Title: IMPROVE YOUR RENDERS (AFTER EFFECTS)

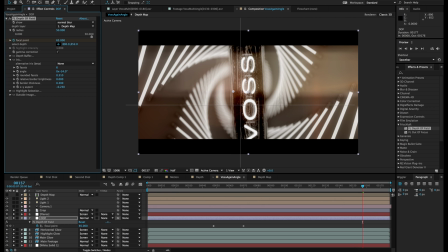20:37 So once again, you can just press select depth, and because I have these keyframes going, now it's going to be following it basically throughout the entire time. Yep, as you can see. So this is coming out way nicer than it did before.
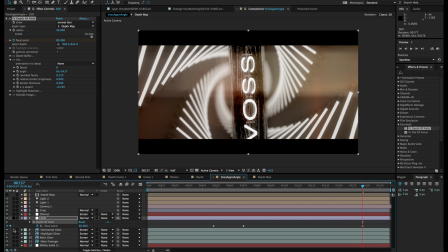20:54 This is let's unsolo these. This was before, this is after. Way more interesting result. Basically, the last thing now is some color correction, which all depends on your style.
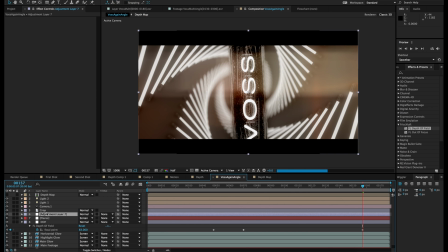21:10 So you can either like crush it a lot, or you can do the opposite, and I'm just gonna call this CC.
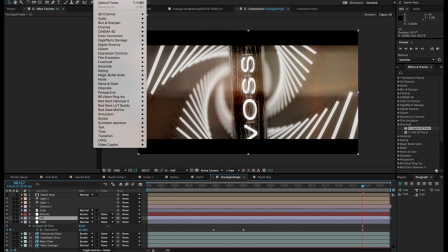21:15 You know, flatten the image, whatever you like doing. It's all about artistic style.
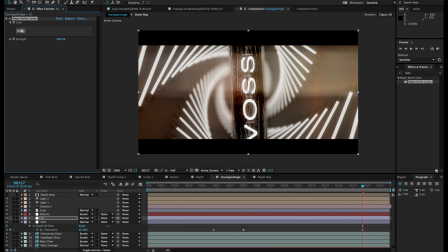21:22 But this is usually what I do, and you're about to see how I do my colors and how I do my images. I need to put this above the flares. So layering of the layers is very important, as you can tell.
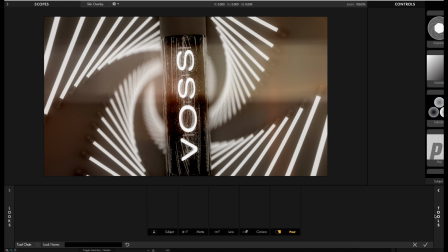21:38 I'm just gonna go to edit in Magic Bullet Looks, and I don't use any presets.
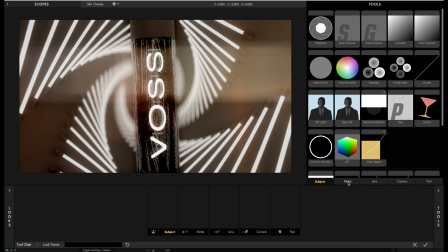21:42 I just straight up go from my own interest, and currently I want to use some shadows and highlights. What else would I need? Some chromatic aberration, maybe a warm cool filter.
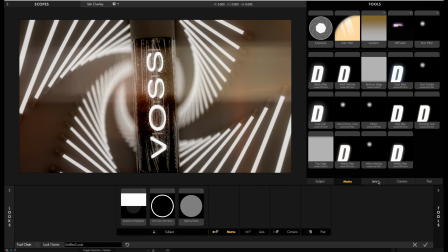21:59 Maybe I'll change the color inside the color correction, because there's so many things you can do once again.
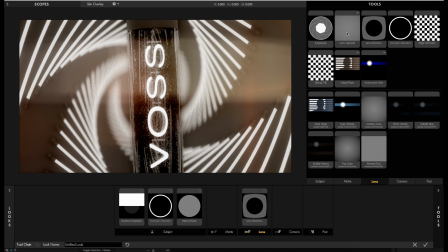22:07 And lens distortion is very important, and lens vignette, and some edge softness as well.
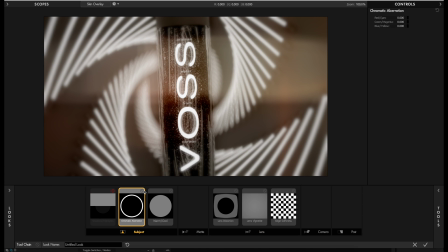22:14 Let's turn all these off and work with each one individually.
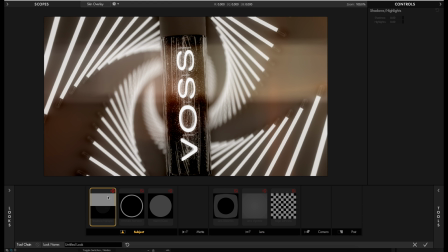22:20 So first I'm going to go with shadows and highlights, and because once again this is a 32-bit comp, there's a lot of colors you can work with.
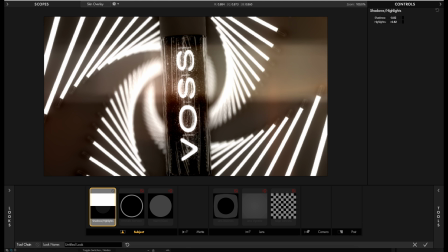22:29 So you know, you can really crush the colors, or you can really, you know, take out or bring in some colors, some intensity of the brightness, I mean, not colors. I'm gonna bring in some shadows just slightly,
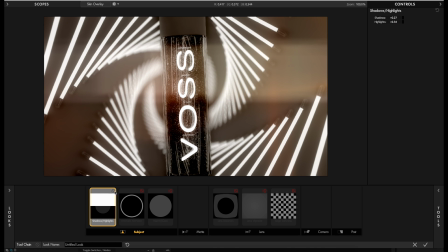22:44 and increase the highlights so it's like very, you know, very more punchier in the lights. And for chromatic aberration, I'm just gonna push the red and the blues,
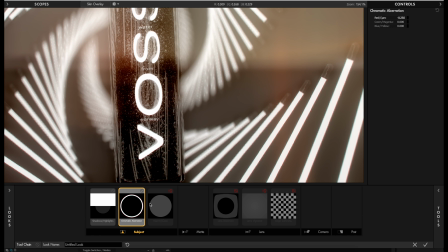22:57 just so I get, you know, just on the edges I'm getting some slight colors, so it's not just white all the time.
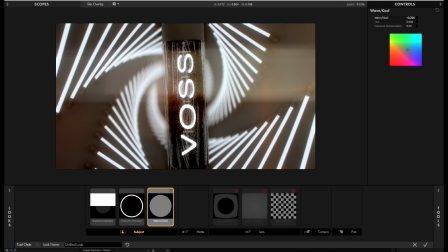23:06 Now for the warm and cool, I'm just gonna, you know, bring it on the cooler side just slightly. There we go. You know, give it a little more variation of tone.
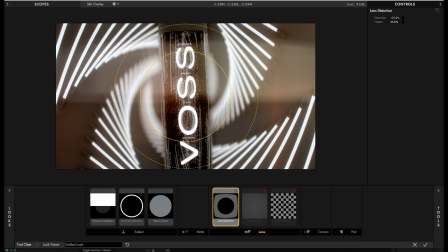23:17 And for lens distortion, I'm gonna go the opposite direction basically.
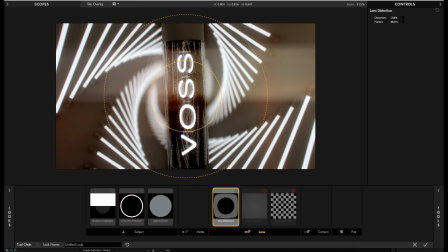23:23 So instead of making it look like it's a wide angle, I'm gonna push the corners out so it flattens the image backwards. So as you can see, it gives it more of like a lens effect. There we go, just slightly. For the vignette, you know, I'm just make the corners a little darker, and for the edge softness again, I try not to go too crazy on all these effects.
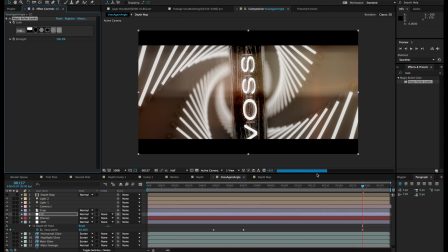23:51 So you know, just like some slight blurring. So now you're getting a very interesting image over here, but I'm gonna try to bring the flares on top of the color correction because it gives them more of a punch. But in this case, I actually don't like the way it looks. So this is what we got to.
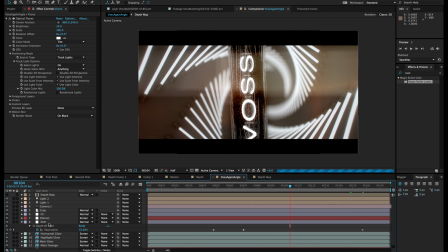24:11 This is the result that we got to just from this.
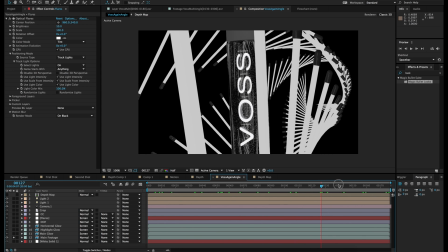24:19 So if I would have uploaded this, you know, straight up and asked for critique, it's just plain.
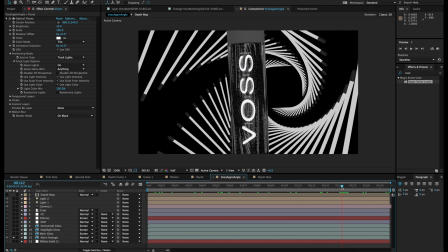24:25 There is two colors, black, white. There's no depth of field. There's no motion blur, which you can also add using motion vectors by rendering a motion vector spas.
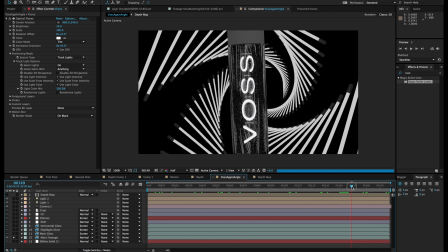24:36 There's just so many things you can do with it. This is flat.